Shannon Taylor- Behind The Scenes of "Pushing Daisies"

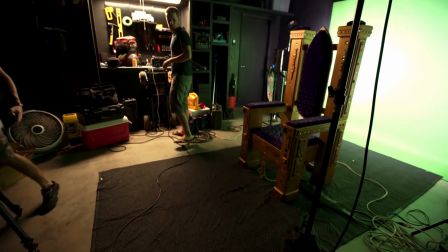244s
So we're shooting in a garage studio, which is quite small space-wise, but it makes it really easy to really control the light and control the environment so that we can make this look super, super cool. So now we're going to be tearing this down and moving on to the coffin scene, which is all the performance shots where she's actually in the coffin doing the song and the daisies are falling and filling up the coffin.
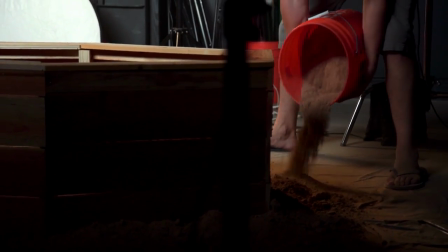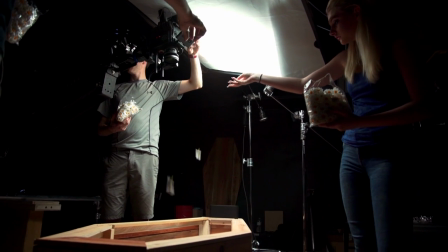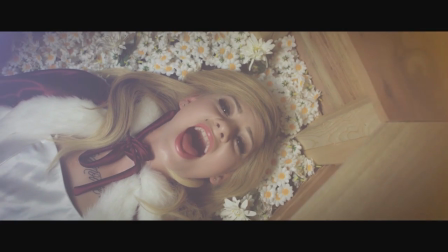277s
So we just wrapped the Pushing Daisies performance scenes, where Shannon is in the coffin, surrounded by the daisies.
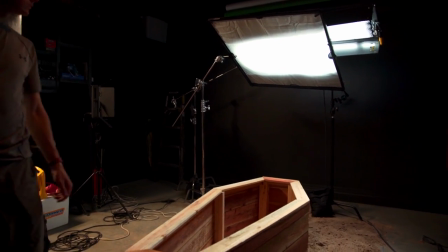283s
We used the overhead light with silk under that. That overhead light is a four bank Kino, the 4x4.
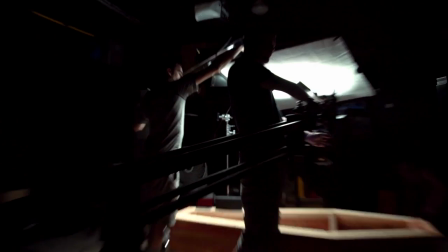289s
And then we also used a little 200 LED Daylight Fresnel to get a little more punch and a nice catch light in our eyes.
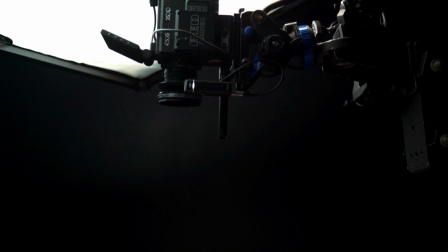295s
So when using a jib and using like a Dana dolly, you really need a way to focus the lens. So we use a DJI Focus, which is a wireless follow focus and a wireless HDMI transmitter.
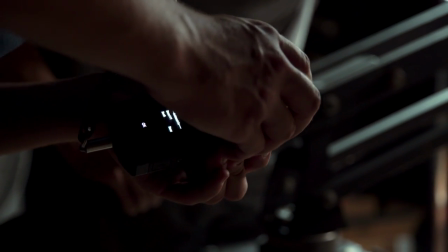306s
So that way we have an assistant camera guy and he's able to focus the camera completely wirelessly, not being attached to me and not hindering me in any way.
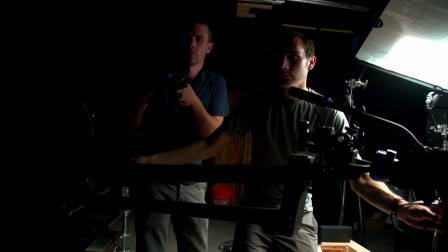313s
And so that tool is super awesome. It's been instrumental in letting us do these really cool shots.
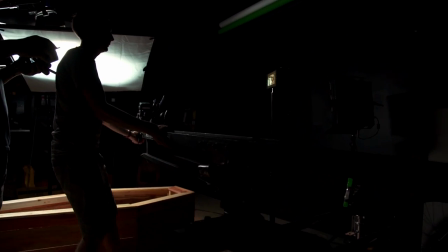So today, our third night, we were shooting all the indoor stuff where Shannon and Bailey are in the castle and the stuff where they're running through kind of the cave structures where Bailey's just kind of like leading Shannon out to the wilderness essentially.
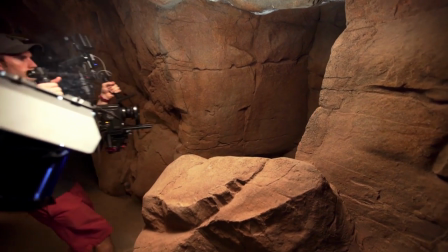342s
So for the lighting on these scenes, especially when we're doing like all these chase scenes essentially,
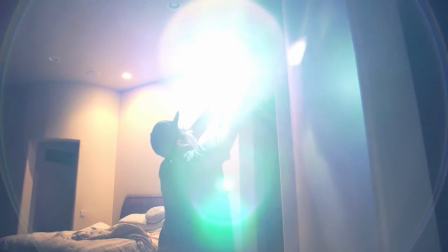348s
we did a lot of heavy backlighting so that the light is basically shooting towards the camera.
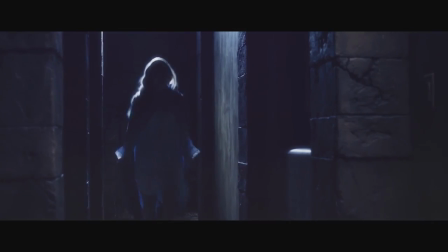354s
So when they're running, they're really silhouetted because it's supposed to happen at night. So we don't want a really super bright scene, we want a really contrasty scene. And so by shooting the light back towards the camera, we're able to illuminate the actors and actresses as they run, and it just looks really cool. And then generally we put some kind of filled light a little more towards the camera so by the time they get closer to the camera, you could see who it was.
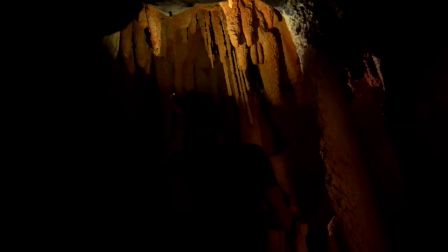376s
Specifically in these cave shots, there was a lot of cool open structures directly above us and we just basically set a light right there. and so that would make a nice pool of light and then again when the actors were running towards the camera we generally shot light right behind them on like
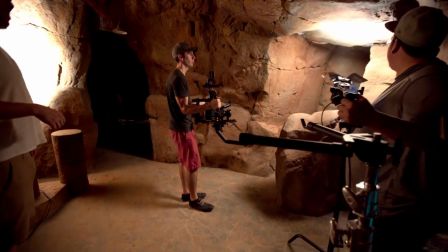390s
the walls so you could really separate the actors from the environment and we were using all led lighting because it doesn't create a lot of heat and we're in arizona and we have too much of that heat already so that's what we are doing today stuff turned out awesome we're super stoked on on this location that we're able to go to which is the the love cave of Africa so